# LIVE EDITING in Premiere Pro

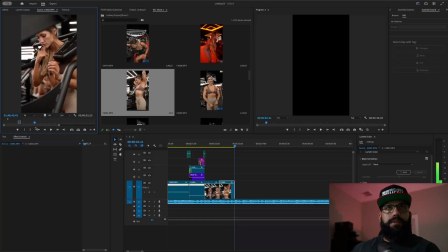[24:46]
I like this frame right here because it looks like she's going into game time. So let's use that. So again, we just press I and then press O for in and out, just to pull a little piece.
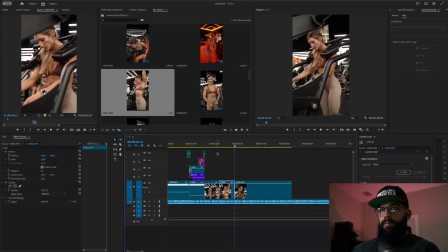[24:58]
And I just drag it in and play it just to see what it looks like. Okay, now see where that zoom in is with my lens that I did. So what I'm gonna do, I'm gonna start it when the zoom in stops because I don't like that movement.
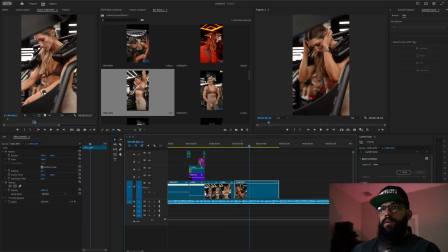[25:16]
So let's see. Maybe, I think I want to do like a close-up for this one.
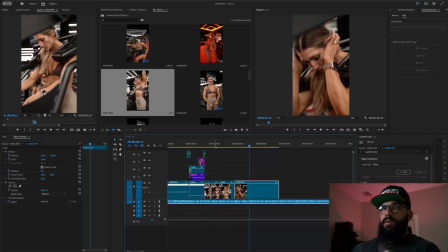So I think because over here I did the 1, 2, 3, 1, 2, 3.
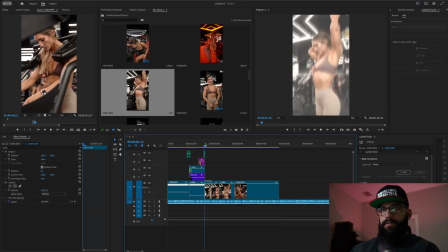[25:42]
I want to do another quick change of frame. So it's gonna be 1, 2.
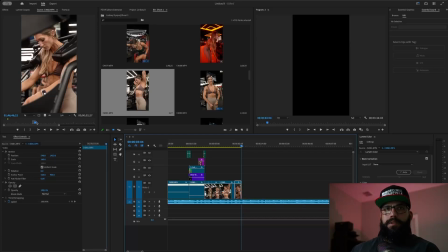[25:47]
So it's gonna be change. So we're just gonna shorten that and find another clip. Now I think I want to do. See how this angle right here is on the side?
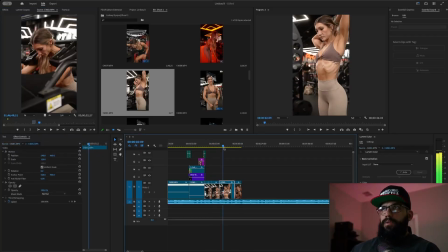[25:59]
I don't want to do the same angle because I've already got 1, 2, 3 angles all from the front left side.
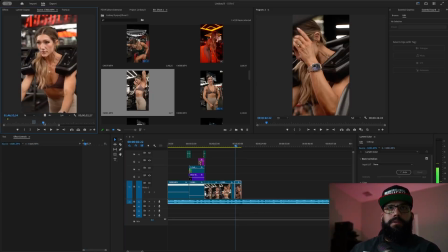[26:07]
So now I want to change the angle. So this one's a little bit from the front, and I like that you can see her face. So let's go ahead and go with that one.
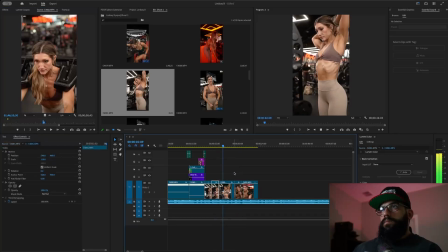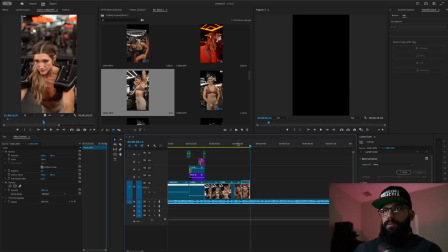[26:23]
Now because this one is so zoomed in here, I want to do the same thing with this one.
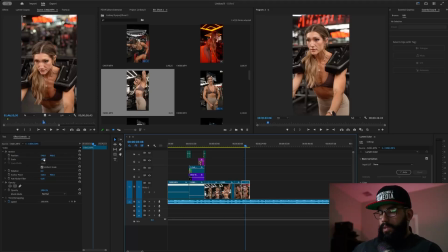[26:28]
So again, effects control, we're just going to bring the scale up to, now if you can either grab it, click it, and go left or right to go bigger or smaller, or you can click on it and it'll turn white and you just punch in what you want.
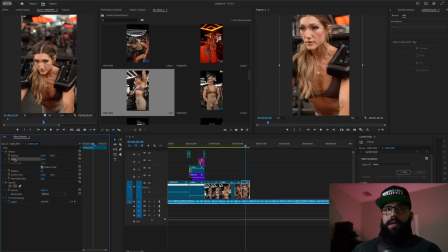[26:43]
Or another way to change the scaling is you click on the actual scale and then you can physically move it over here on the box. So let's go ahead and see what that looks like. Now because this is a squat video, we're going to do face, and then the last video,
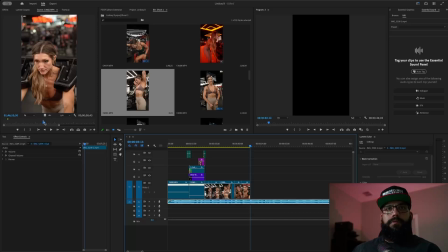[27:03]
we're going to do, see if we can find something of the actual movement as a whole. So let's see what we got here. Here we go. There we go. Let's get that.
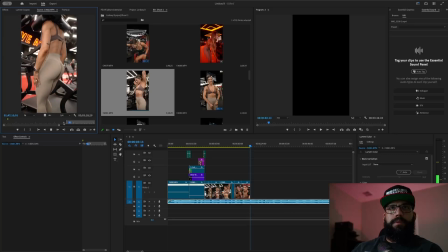[27:22]
Alright, stop moving, dude. There we go.
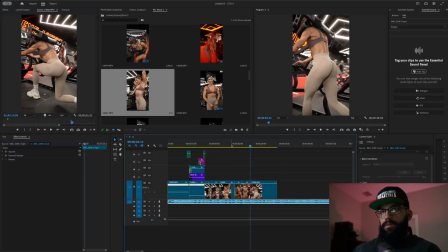[27:29]
Drag that in. Now, what I'm going to do with this frame here, because I want to put more focus on the movement, is it's just going to be a slight zoom in.
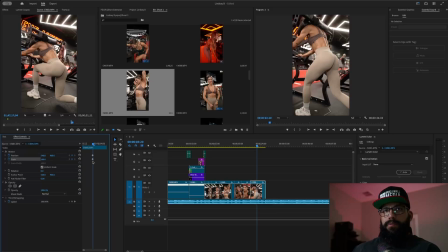[27:45]
So I'm just going to hit position and scale with the keyframes, and we're going to drag those keyframes all the way to the beginning. We'll go near the end, and then I'm just going to do a slight zoom in, and then maybe bring it up a little bit. Grab those keyframes, drag them to the end. So now we're just going to get a slight. There we go. It's very, very slight. You can barely see it, but it's there.
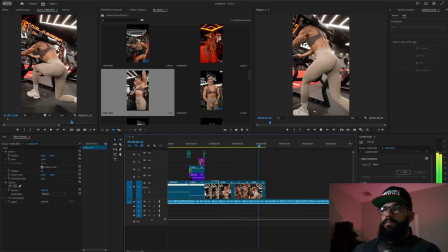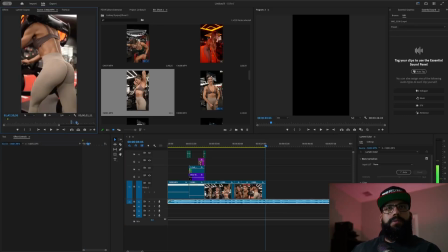[28:12]
Now, because this one's going down, what we want the next one to be is to pick up where that one left off. Let's see.
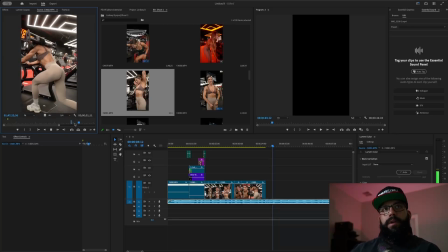[28:32]
See, so that one was going down. This one's going up. You see that?
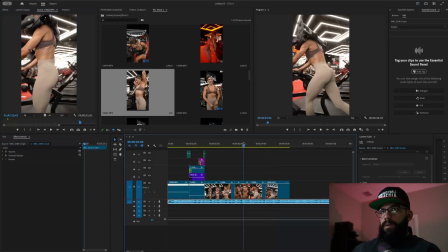That's too fast. I'm gonna move it over a little bit. There we go. I don't like how fast I'm moving the camera, so I'm just gonna slow it down to 40%.